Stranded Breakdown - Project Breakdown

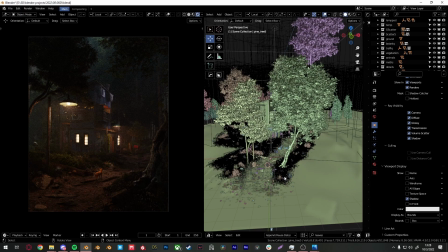(20:39)
Lighting is a very important aspect in 3D. Depending on your lighting, it can change the entire mood and feel of your scene. But one tricky part of lighting is there's no
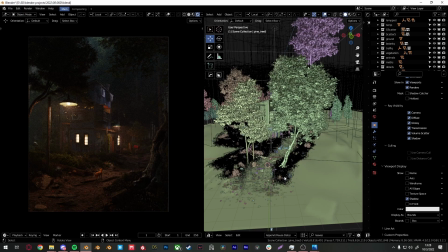(20:59)
lighting it wrong, I guess. It's just a matter of if it's gonna look good or not. If you make sense of your whole lighting setup, I think it's gonna look good and it's gonna make sense in a way.
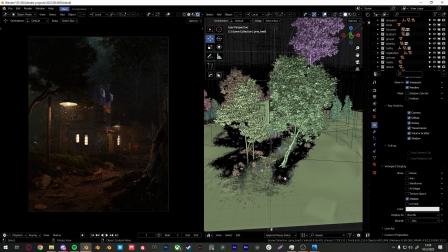(21:19)
But of course, like, try not to light it weirdly, and that might make it look really weird, and I don't know. But what I'm saying is there's no right or wrong when it comes to lighting.
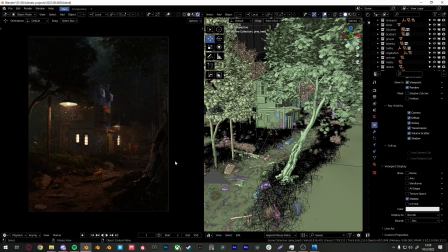(21:35)
For this particular scene, I really didn't go for a realistic lighting, as you can see. I went for a more stylized, and I want everything to be nicely lit, but also casting shadows at the same time.
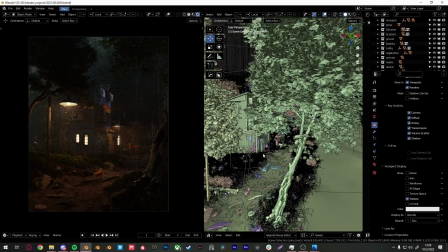(21:53)
So it was a tricky lighting setup to do, but I think I did an okay job on this.
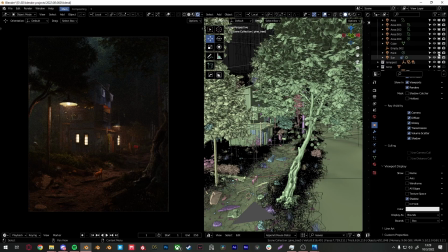(22:02)
So yeah, let me turn off all the lights that I have in here. So I've turned off all the lights that I added manually.
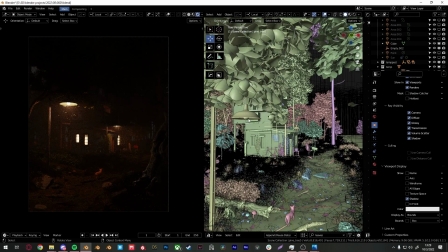(22:16)
I mean, I also added some lights for the light bulbs, of course, that's gonna emit the light. And the windows are also emitting light since it's I made that an emission surface.
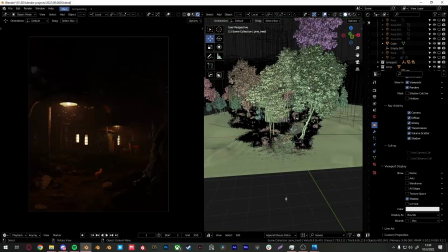(22:32)
But so first of all, I have this
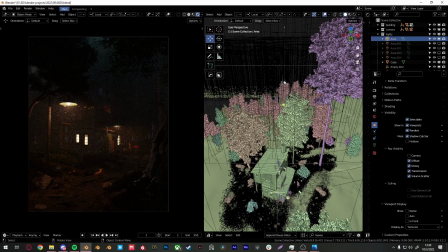(22:41)
huge area light that is shining directly on top. This is acting as if there was a moonlight bouncing off the sky and stuff. It's lighting up a lot of the trees on the top over there. Why I did this is to display what is closer and what is further away.
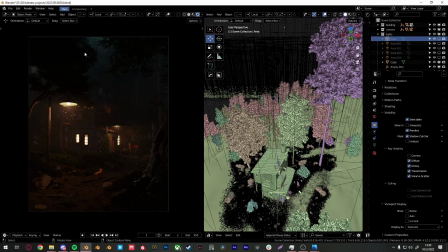(23:00)
For instance, like if I turn this off, you can see how everything is blending together over there. So by adding that, I can display what is in the back and what is closer to the camera. Since the closer the closer stuff to the camera is a lot darker.
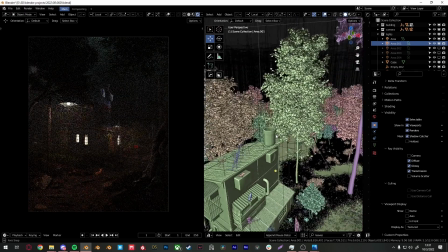(23:20)
And I added this light around the house. It's a purple, sorry, why did I say purpley? It's a purple light.
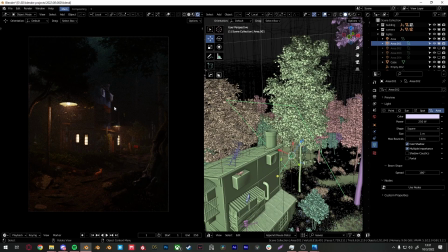(23:33)
It's shining directly into the corner of the house. It's not that realistic when it comes when you think about it, but I want to separate the house and the background a little bit. So without this, everything's blending in together over here.
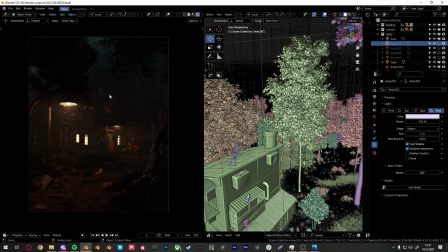(23:50)
You can't not see the air conditioner unit over here, and it's blending in with the tree in the back. So by adding this light, it separates the two.
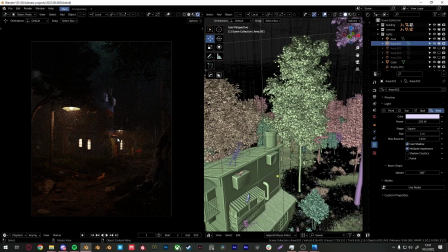(24:03)
That's something I do a lot of the times, to separate foreground, background, your main focus, and your background stuff, to, you know, like. And another light I added was here.
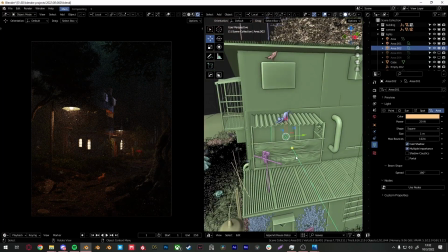(24:17)
It's inside this little, I don't know what it's called, but anyway, this is emitting orange light.
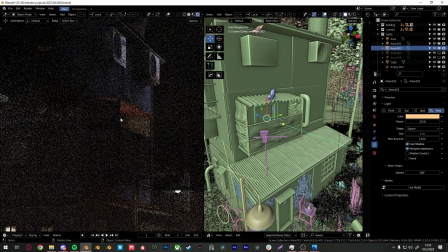(24:25)
It's to make people focus on this light and see the cat over here.
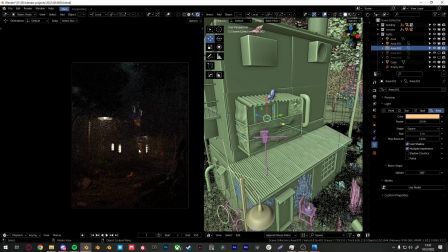(24:31)
And it's not as bright as the other areas of, like, for instance, the windows. So it doesn't steal much focus on other areas, but it's still emitting some sense of focus into it, so drawing some attention to it.
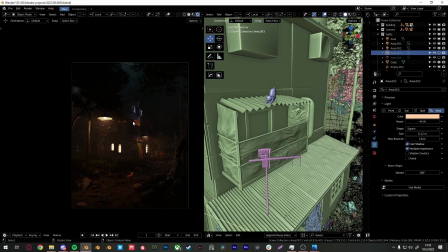(24:48)
So I think it's a really good touch for people to see the little cat over there.
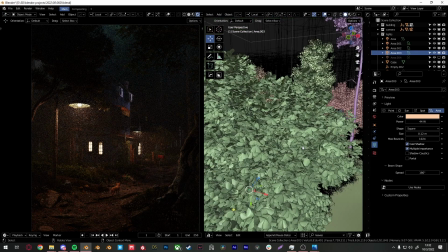(25:00)
Oh, it's hard to scroll in 3D space when there's a lot of stuff going on.
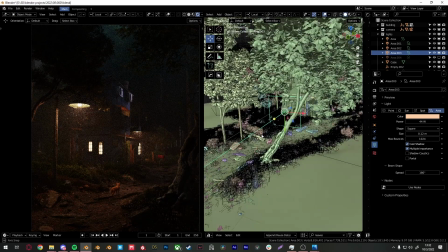(25:04)
Another thing I added was the area light, which is a little bit further away from the camera.
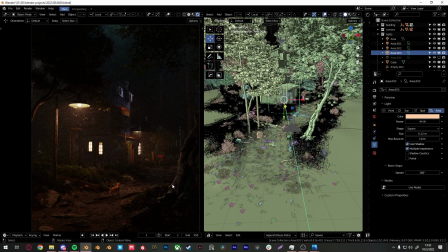(25:12)
Without this light, a lot of the stuff in the foreground is just too dark. See, look, these ones you cannot see quite well, but adding that light, you can see a lot of the stuff, and it gives
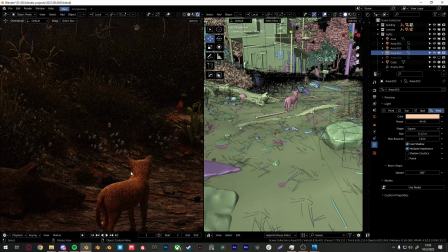(25:30)
a little bit of rim light for the cat over here, so it separates the background and the cat really well.
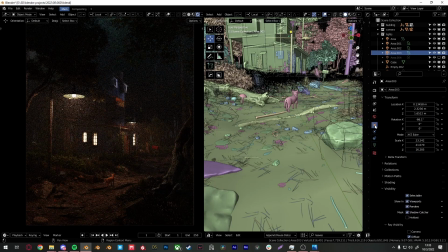(25:38)
Oh, I forgot to mention, a lot of these lights I turn off volume scatter visibility, so like without turning this off, you can see a light over there, like a light source over there. I don't really like that, so it's basically acting as a fake light.
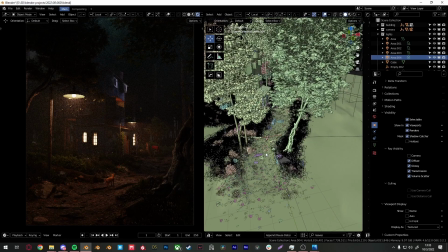(26:03)
Another area light I added was, where is it? Oh, not an area light.
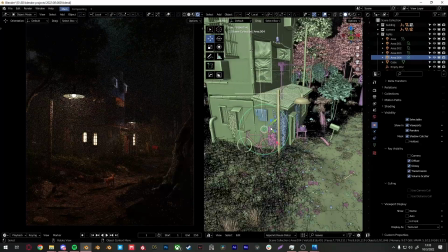(26:10)
I changed it to spotlight.
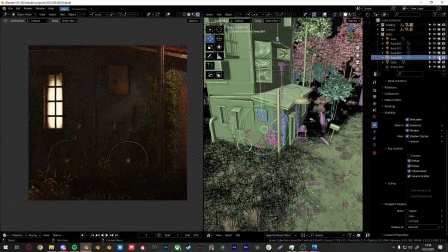(26:14)
So right over here, if you look at it, this place is originally quite dark. You cannot see the bike over there. I think the bike is a good touch over there.
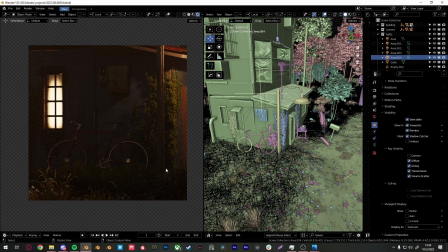(26:26)
I wanted people to see it, so I added a very dim spotlight, and it highlights the bike a little bit more.
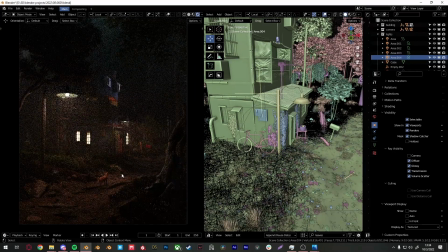(26:35)
It's not that much of a difference, but it does do a little bit if you zoom out and see the difference. So this is with the area light, and this is without it. And
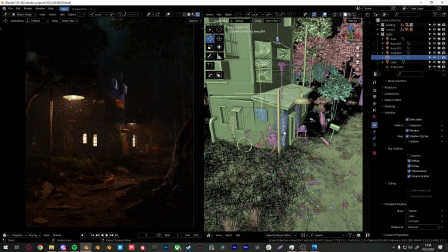(26:51)
this is without it. So you cannot see the edge of the bike that much, but adding little light over there, it adds a lot to the image.
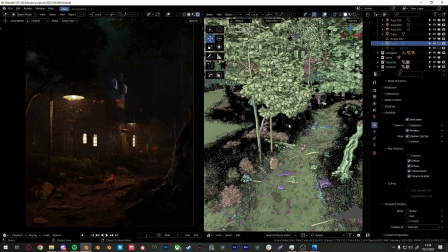(27:05)
Another thing I like to add is some different colored lights into the scene.
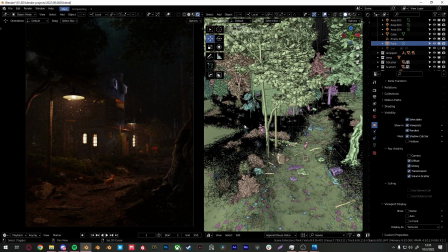(27:10)
For instance, this green one coming straight from the back of the house over here.
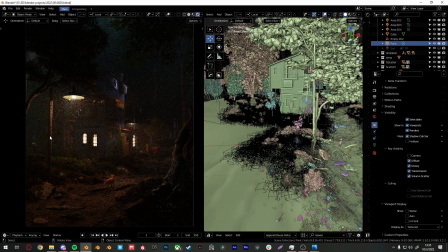(27:16)
It's mostly acting as an ambient light. It's an optional thing to do, but I like to do those a lot of the time, so that's something.
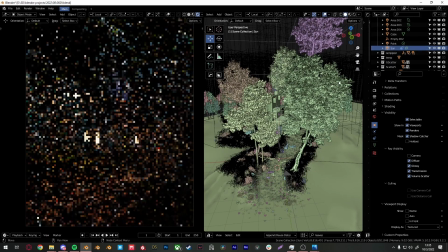(27:29)
And then I also added a sun lamp. I don't really know why I have this. Maybe it was just a starting point. I think I was just lighting the entire scene with just a sun, and I didn't really bother to turn it off.
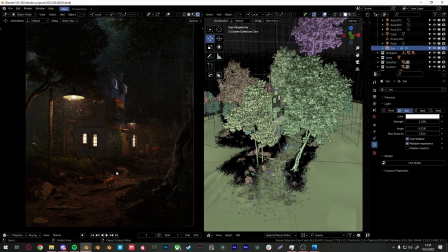(27:48)
I mean, it's at 1 strength, so it doesn't really do much, but I think it's still there. I just added it, and then that's basically it.
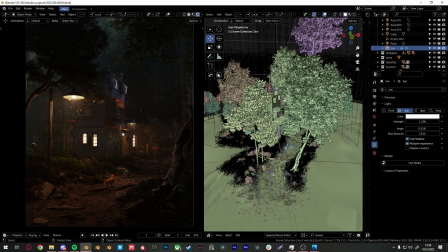(28:02)
I think I've talked about most of the aspects from this project. Oh, the cats are from Dash Studio. I think it's called Zeus Cat.
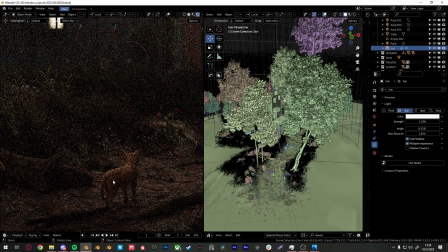(28:11)
I haven't really developed a fur system yet at that point when I was making this scene, so there's no fur in here.
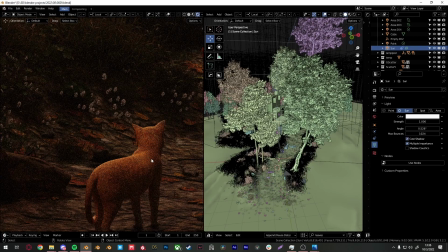(28:19)
I think I painted a little bit in Photoshop, which I'll show you later in another video,
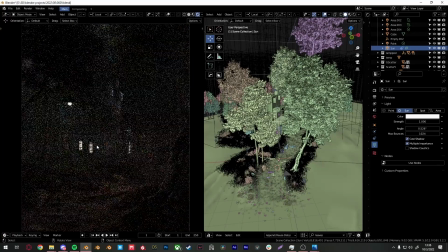(28:25)
but now I've developed a fur system,
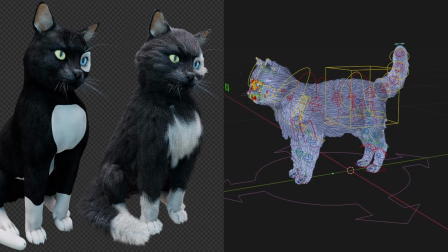(28:30)
a complete new rig for those Zeus cats within Blender.
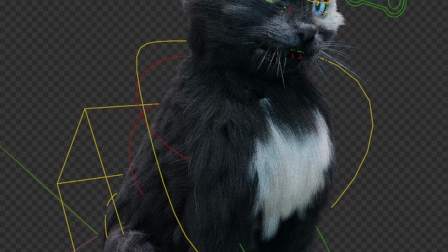(28:34)
I think I will share with you guys how I did the whole fur and rigging the cat,
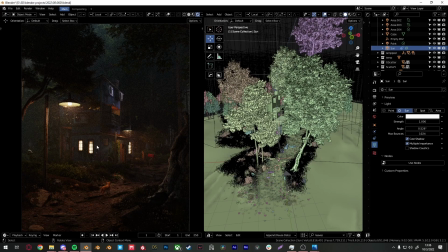(28:42)
maybe as a Patreon content, which I'm very excited about. I'm gonna launch my Patreon very soon, so stay tuned for that. A lot of exclusive and detailed tutorials will be on there, but still I won't get away from the whole YouTube thing.